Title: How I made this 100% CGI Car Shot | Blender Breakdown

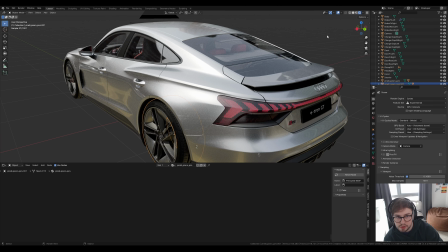then link it to the file if i wanted to change things on it but that's the audi e-tron all right so this is the scene file so if
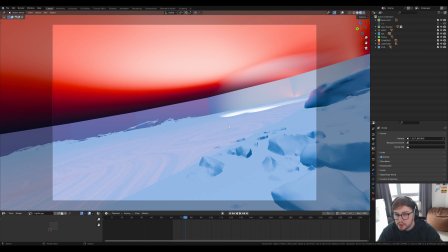i just show you what this looks like i'll hide the car and just go into the material view so you can understand sort of
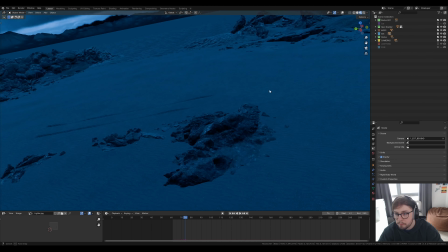what i was going for let's just turn the lights off as well just so it's not distracting so i went for this black sand and
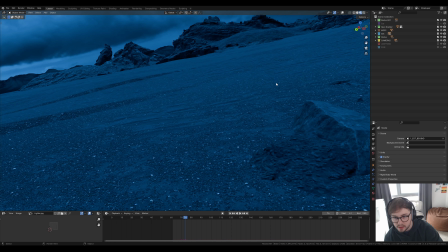which you can see here and it looks it doesn't look as rocky as the reference but i did a geo scatter on that so i'll show you that
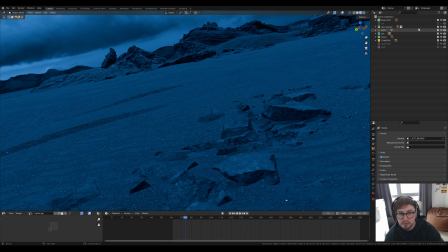so i'm just gonna basically go layer by layer and show you how i
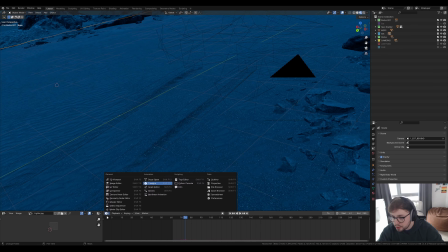did everything this sand is just a mix of two materials which
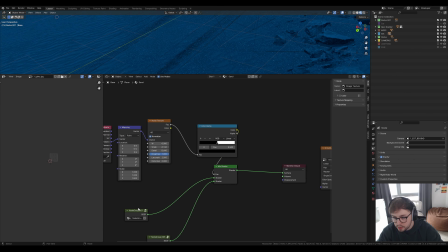is being mixed by a noise texture so essentially you get one material
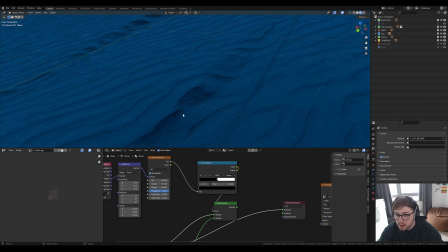set it up in the node group and then you get another one which you want
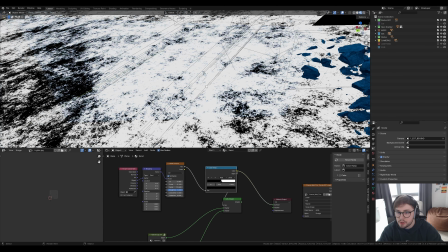and then you do a mix shader and then control it by a black and white mask and then you get
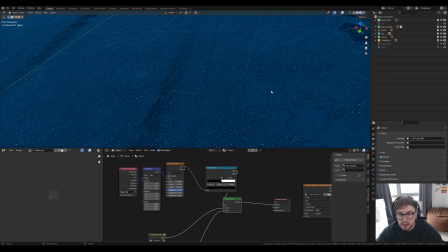two materials so this is really helpful if you're doing really large surfaces and then you can mix between them so you're not getting tiling in your textures and i think it just breaks up the textures quite a bit and then on top of this material i did a geo scatter so if i go here and then i'll select this
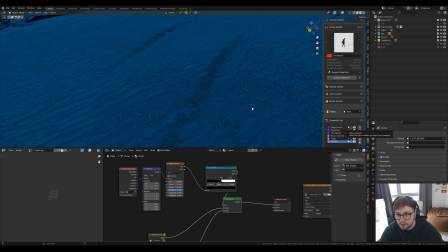base and turn these rocks on so i've turned on my geoscatters
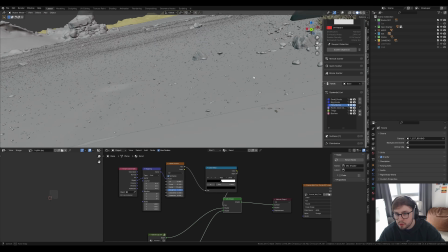on and you can see all these rocks which have been scattered and they've also
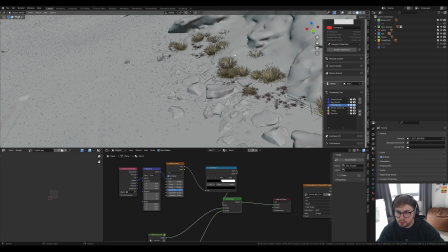been scattered like sort of big as they go up to the big pieces of rock so it's basically like a gradient and i just handed that so i did one layer which had tiny rocks and then i did another layer manual paint which did bigger rocks and then another manual paint which did
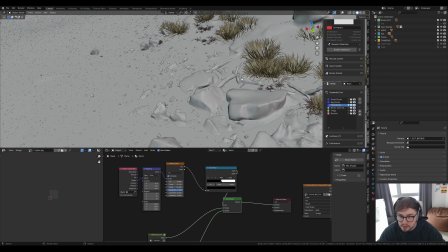bigger rocks and it also did these bushes and these sticks and i'll try go
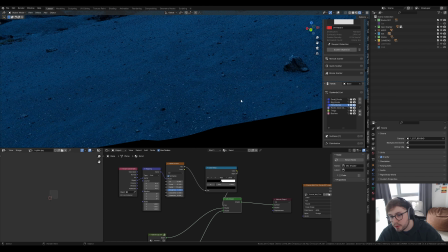and rendered view but this may crash so now on top of my sand
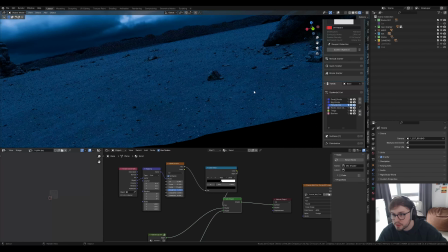material you can see all these little rocks which i've got scattered and it's
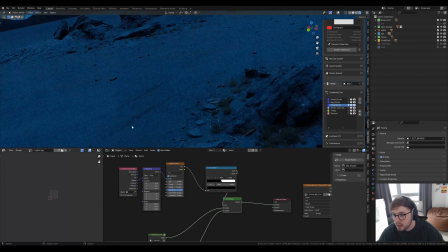optimized by the camera right now so it actually stops sort of
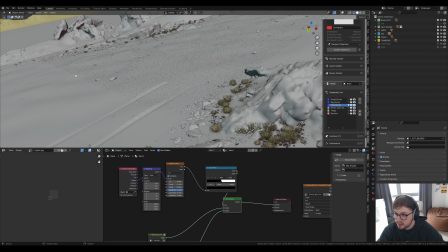in a line there let's go in solid view yeah so you can actually see it's only being viewed on the camera which is quite nice but it adds
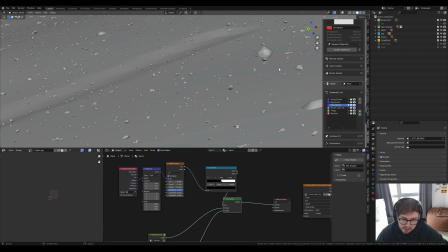so much more detail into this texture and i tried using a displacement texture but it wasn't looking right and like this is a 4090 and it was still struggling with a displacement texture so i just thought let's just do uh loads of scatters and loads of rocks and it rendered quite quickly honestly
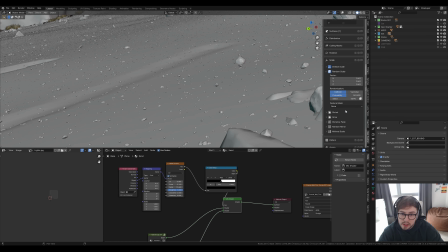it's quite a good way to do everything and then you can even just
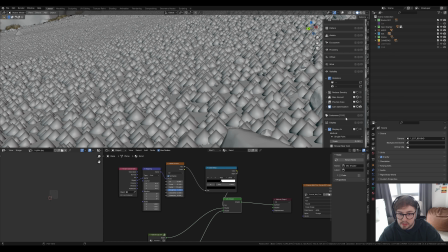display them as single points if the scene does get a bit heavy or you can just turn it off to the viewport which i did quite a bit so now the scenes running really quickly but if you rendered it it would still be there.
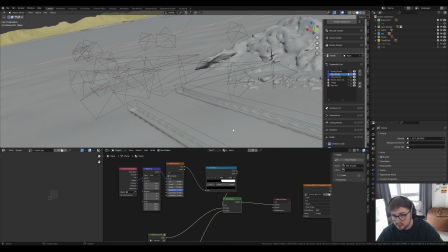Another thing that I did for this surface was adding a sort of tire mark where the car would be driving through and then making a mark on the tire.
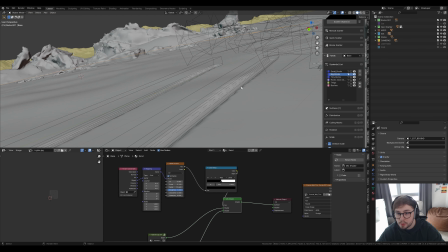You can't even really see it in the final shot which is kind of a shame but it is there and this is just using a dynamic
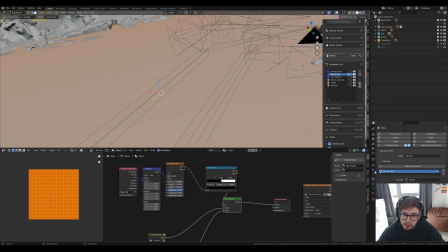paint canvas which you need quite a bit of geometry so I've got this at much and then I did a subdivision quite a lot and you can
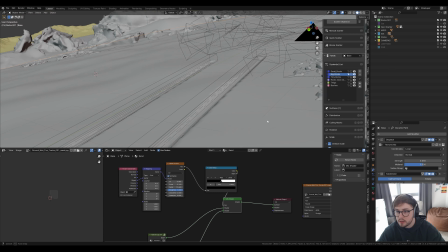actually also see that I've done a displacement texture on the sand as well just to give it a little bit
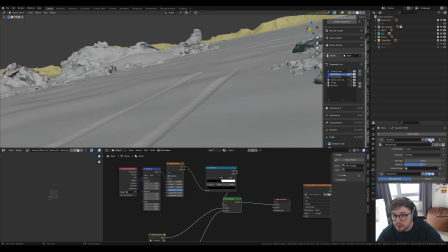of bumpiness just to add that realism because no sand is ever going to be completely flat really